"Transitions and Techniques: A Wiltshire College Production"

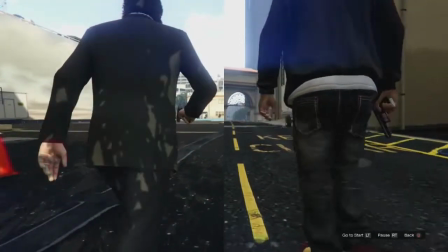749s
This shows a collision is about to occur.
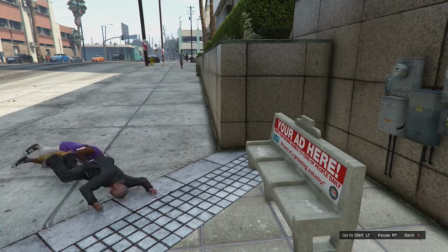752s
Speeding up is used to create comedic effects in this fight scene, making it look completely unrealistic whilst retaining the focus of the audience.
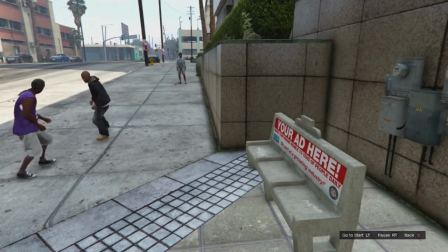761s
It also may make the audience need to focus more on certain aspects to notice them.
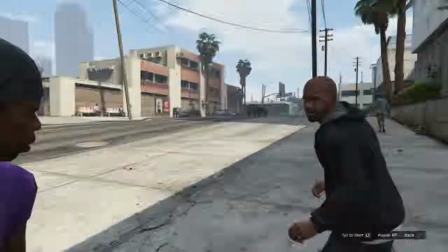766s
Freeze frames may allow a movie to stop at a certain frame to emphasize
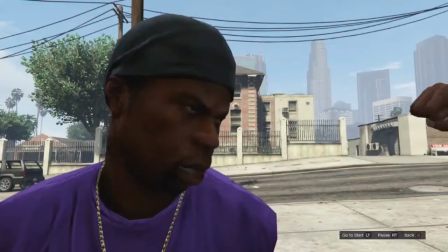771s
what is happening within by keeping the frame there for a certain amount of time,
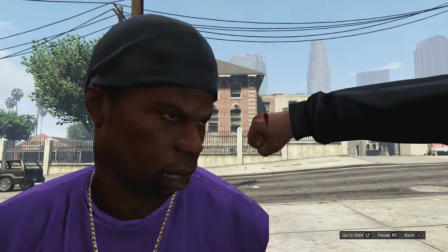775s
or by narrating it to give information verbally rather than visually.
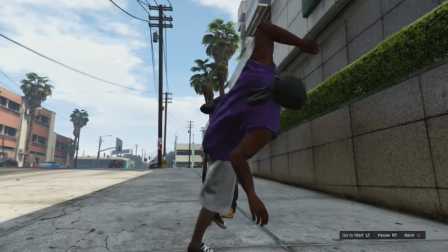779s
Slowing down is used here to emphasize the fight scene and every action taken during it.
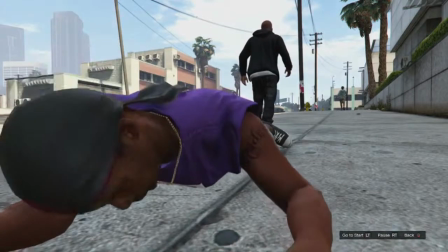785s
It allows an audience to appreciate every frame of the scene, as it will show just how many details there are.
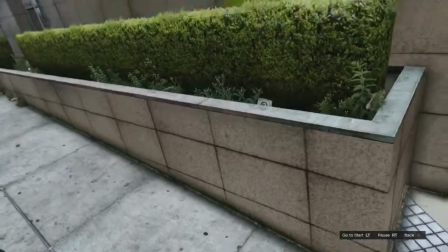793s
This focus on details will make them more obvious, which can either be positive or negative.
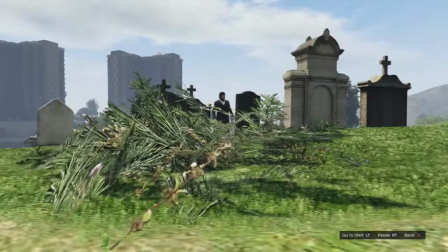800s
The scene has only one camera shot, which can be used for many reasons. The reason why it is used here is to create an atmosphere of a cage, showing that Michael may feel trapped by his situation and the audience is stuck with him.
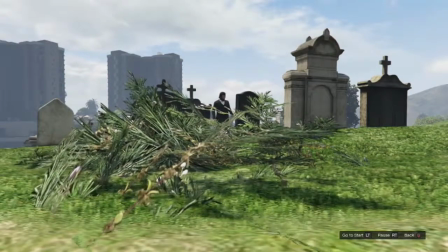812s
Many aspects of the scene are not shown due to this, leaving the audience stuck in that one shot.
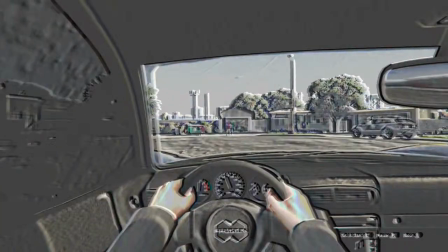819s
The special effects are used in this scene to make it look unrealistic,
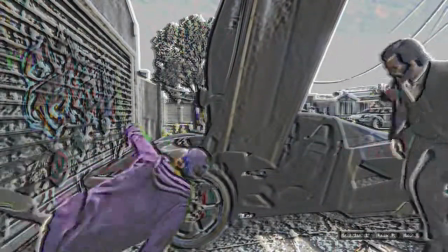823s
create an atmosphere similar to that of either a comic book or old-style video game.
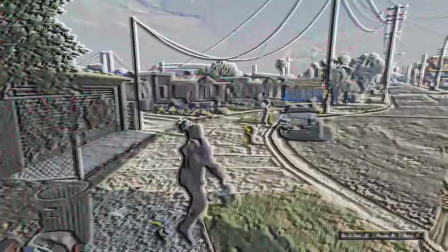828s
This can be used to highlight the key aspects of the scene, which makes it more understandable why it is there.
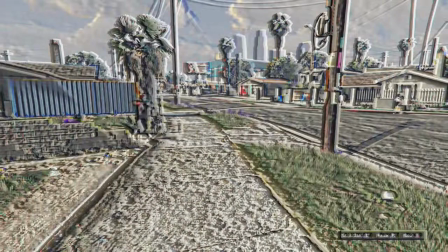836s
In conclusion, there are many advantages to using transitions as well as techniques.
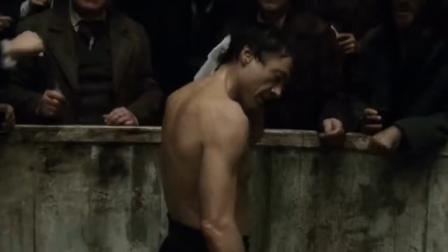840s
Editing requires them to highlight the main features of a picture, which could include the way how an audience should watch it.